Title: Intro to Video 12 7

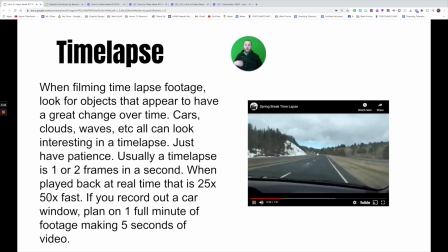4:06 And so if you record out of a car window for a minute, plan on that only making a few seconds of footage.
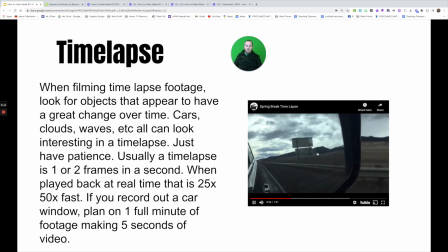4:14 So each time that every clip here is about a minute of me holding my camera very steady so I can film.
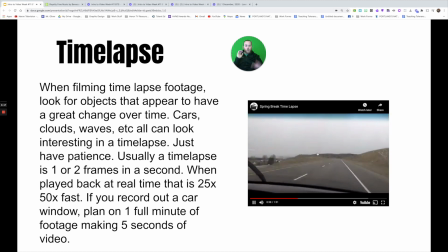4:22 And the more you can see in a shot, the better.
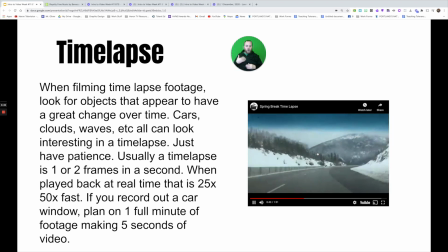4:25 If you film out of the side window, you don't always get the same effect that you would if you go out the front window of the car,
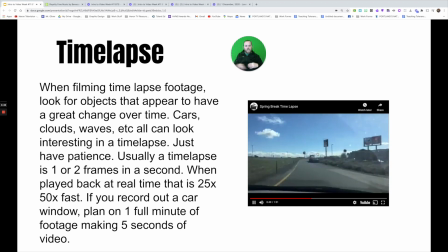4:31 where you can see more things happening and give it time to unfold. So time-lapse can be a lot of fun.
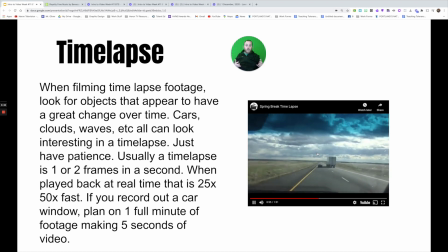4:37 I know a lot of phones have that as an option. In my example, I shot it with both my phone and with a GoPro.
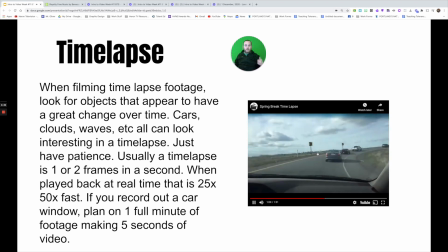4:43 I even have time-lapse on my DSLRs that I use. But since I was filming myself, how to use those, and we'll cut to that just a second so you can learn all about how to do time lapse. Woo! I am glad I brought my jacket. So here I am on top of a pedestrian bridge in Oregon City right by Willamette Falls. And what I'm doing is recording a time lapse with a GoPro. So what I did is I just set it up and I'm just leaving it so I can get footage for a long time. Now, cars look great in a time lapse because there's gonna see a lot of change over time. So I'm just gonna let that go for 5-10 minutes and I'll see what I come up with. I'm also doing the same thing with my phone. So if you don't have a GoPro, iPhones, and I imagine Android phones do too, have a time-lapse feature. So let me show you what that looks like.
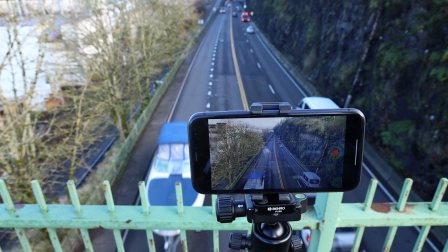5:31 So here I just have my cell phone propped up on my cell phone tripod, but it would work from a coffee cup tripod along the side of the road, whatever you want to do for that.
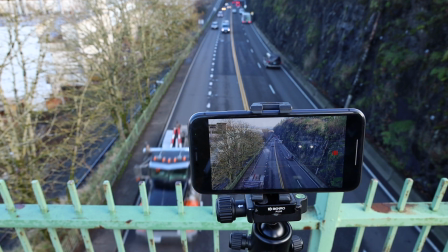5:40 And I'm just going to record the footage of the highway. You can see the cars are going by really slowly, but then when it plays back in fast motion, it looks great. And then I added a little bit of panning and zooming to give it a little bit more interest. So that's how you record a time lapse.
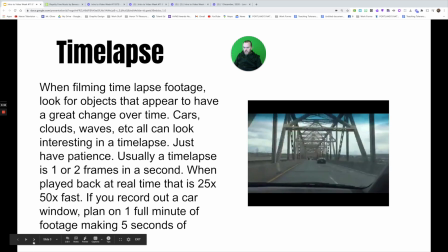5:55 Okay, so in addition to time lapse, we also have slow motion.
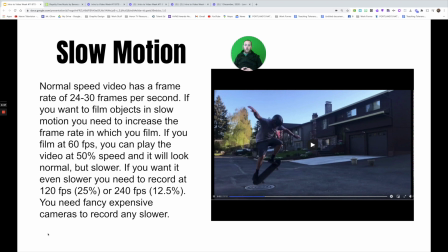6:00 And slow motion is really important that you adjust your frame rate before you just slow something down. Because normal video has a frame rate of 24 to 30 frames per second. So this example here of me on a skateboard was filmed at 120 frames per second,
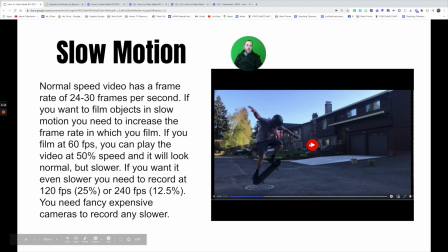6:17 just filmed using my iPhone, and then it automatically slows it down. So you're still getting a normal frame rate, but it looks like it's in slow motion.
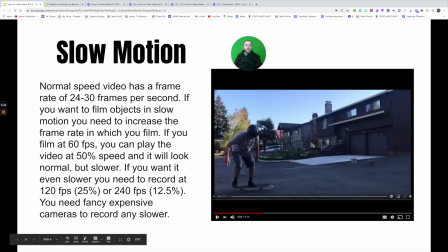6:26 So if you were to just slow this down from a normal footage, it would look really choppy. But because there are additional frames as you slow it down, it looks pretty good. So let me explain how different frame rates affect your slow motion with this example of me juggling some golf balls. Okay, so when you're recording in slow motion, you gotta think about your frame rate. Right now, this camera that I'm using is recording at 24 frames per second. In normal speed, that motion looks fine. In fact, 24 frames per second gives you the most natural look that the human eye sees. So in real time, it might look like this. However, if I want to slow that down and I'm filming at 24 frames per second, if I make this half speed, it's only 12 frames per second. Let's see how that looks.
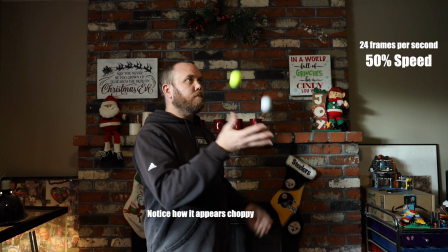So when you want to slow things down, you have to go to a higher frame rate. On my DSLR, I can go as high as 60 frames per second, and let me show you what that looks like. I'm now going to be filming at 60 frames per second. So if you look at this in real time, it doesn't have a normal amount of motion blur. It's almost too crisp. But if I'm planning on slowing this down to 50%, let's see how that looks.
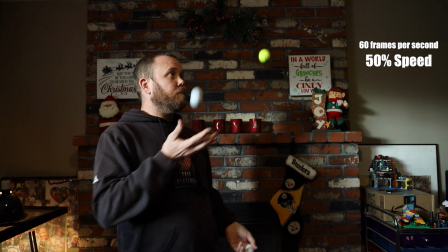So 60 frames per second at half speed is really 30 frames per second, which looks very similar to 24, and it's a very natural look. If I want to go any slower than 60 frames per second and want to slow things into maybe 25% or even slower than that, I need to go up to a frame rate such as 120 or 240 frames per second. Now, I can't do that on my DSLR. That's a very expensive feature. However, you can do that on a cell phone. So on my iPhone, I'm going to shoot at both 120 frames per second and at 240 frames per second. And I want you to notice the difference for how each shot looks. This first example you're going to see in slow motion is done at 120 frames per second.
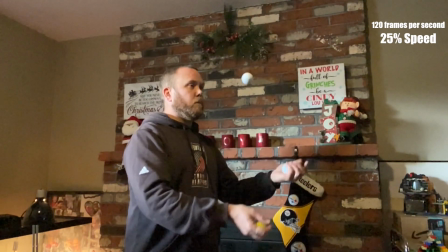So if I want to slow that down significantly, it'll still look great. Now let's take a look at what it's going to look at 240 frames per second. When I want to switch to 240 frames per second on my iPhone 11, I have to use the rear-facing camera. So hopefully it's framed up okay.
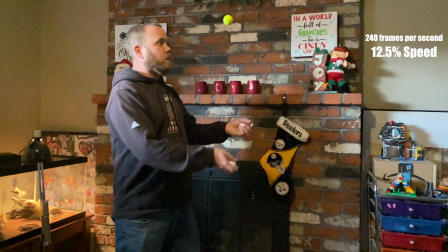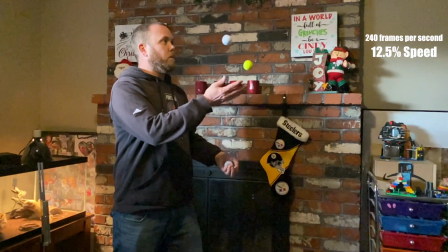So those are your 4 different frame rates that you can try filming in. Depending on what camera you have, it's going to be a little bit different. So test that out and see how you can use slow motion in your special effects project.
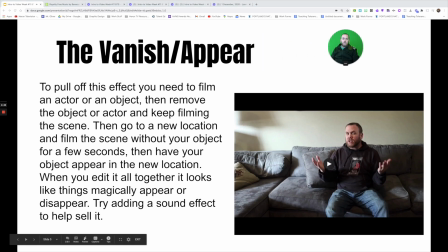9:30 All right, the vanish and appear effect. You've probably seen me do this in lots of videos. If I ever want to change locations from one place to another, I might snap my fingers or add some different effects. Sometimes I jump and spin.
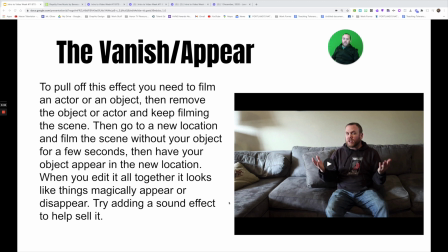9:44 But real basically, to pull off this effect, what you need to do is film an actor or a subject somewhere, and then remove them and keep filming the scene.
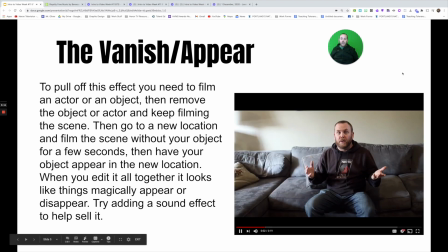9:52 So in this video here, I'm sitting on the couch, and then I'm going to walk away from the shot, but I'm going to continue filming the couch.
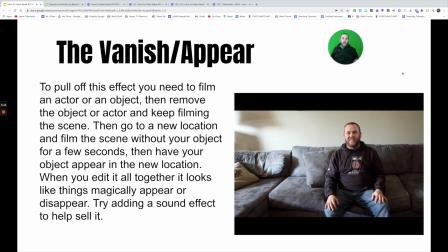10:00 Then what I do is I cut to myself just appearing, and magically, it just looks like I've just shown up. It helps to sell the effect by jumping into a shot or snapping or doing something like that. You can add some sound effects to it too, but the VanishAppear is a really fun way to pull off these sorts of shots.
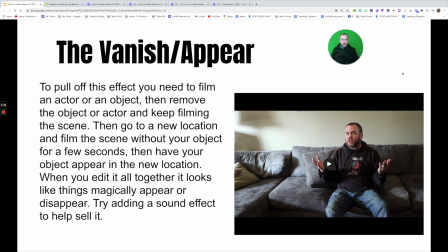10:20 Just make sure to keep your camera super, super still. So watch this tutorial and see how you can vanish and appear in your video. So for this one, it's really easy. All you have to do is keep your camera very, very steady. So make sure to use some sort of stabilization device, maybe that coffee cup tripod you used, but it's got to be perfectly still for this effect to work. Now, all I'm going to do is I'm going to film this couch without me on it, and then I'm going to appear. Now, when I appear, I'm going to act like I just showed up, okay? So let me demonstrate.
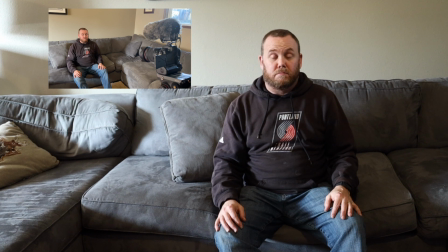10:59 And then if I want to vanish, all I have to do is just go away. But usually adding some sort of effect works nicely.
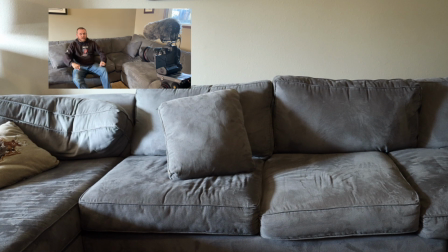11:05 So maybe I'll snap. When I go to edit that, I have just appeared. Now you can do all sorts of things like that. You could... This can work with all sorts of things. So you could just have like a hat appear or something. You just need to make sure you're perfectly still. So all of a sudden be in one motion. All right.
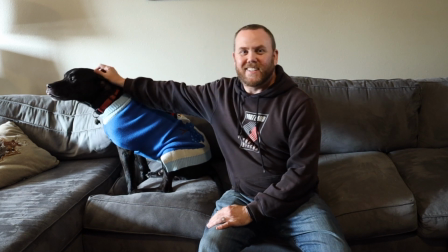11:26 Scooter, you made it! Hi, buddy!
So, or you can do a close change.
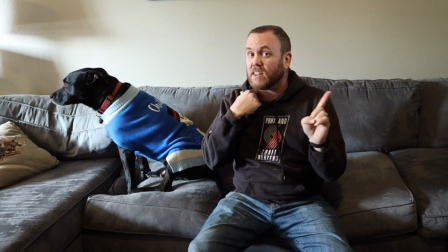11:32 Let's see if he stays perfectly still. Now, and if anything in the background changes, the shot's going to look weird.
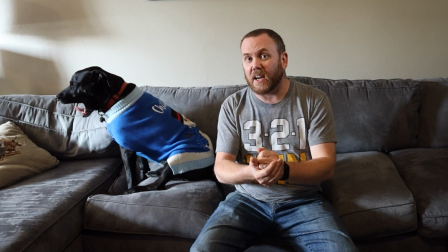11:37 See how you can just magically edit all those in? It's all just by having a cut with making sure everything else in the background has changed, even your lighting.
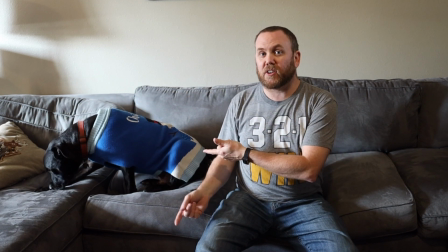11:45 So when I go to edit this, this might look a little weird. And see, now that the dog's moving, I can't use this part of the shot if I wanted to cut anything away.
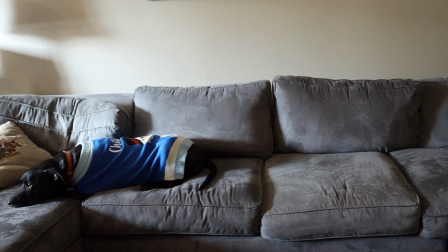11:52 But now that he's still, and that is how you do the vanish and appear.
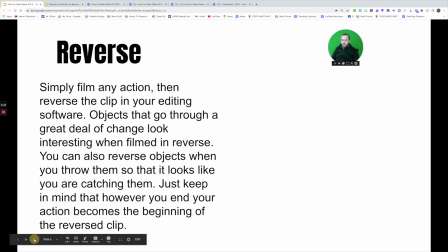12:00 All right, we also have, I think our final effect that we're going to look at is reverse.
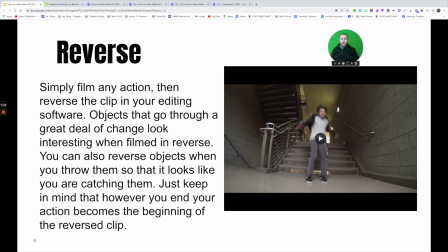12:06 So reverse is real simple. You just film something, but then flip it around in the editing software. So whether that's Clipchamp or iMovie, you can generally click reverse fairly easily.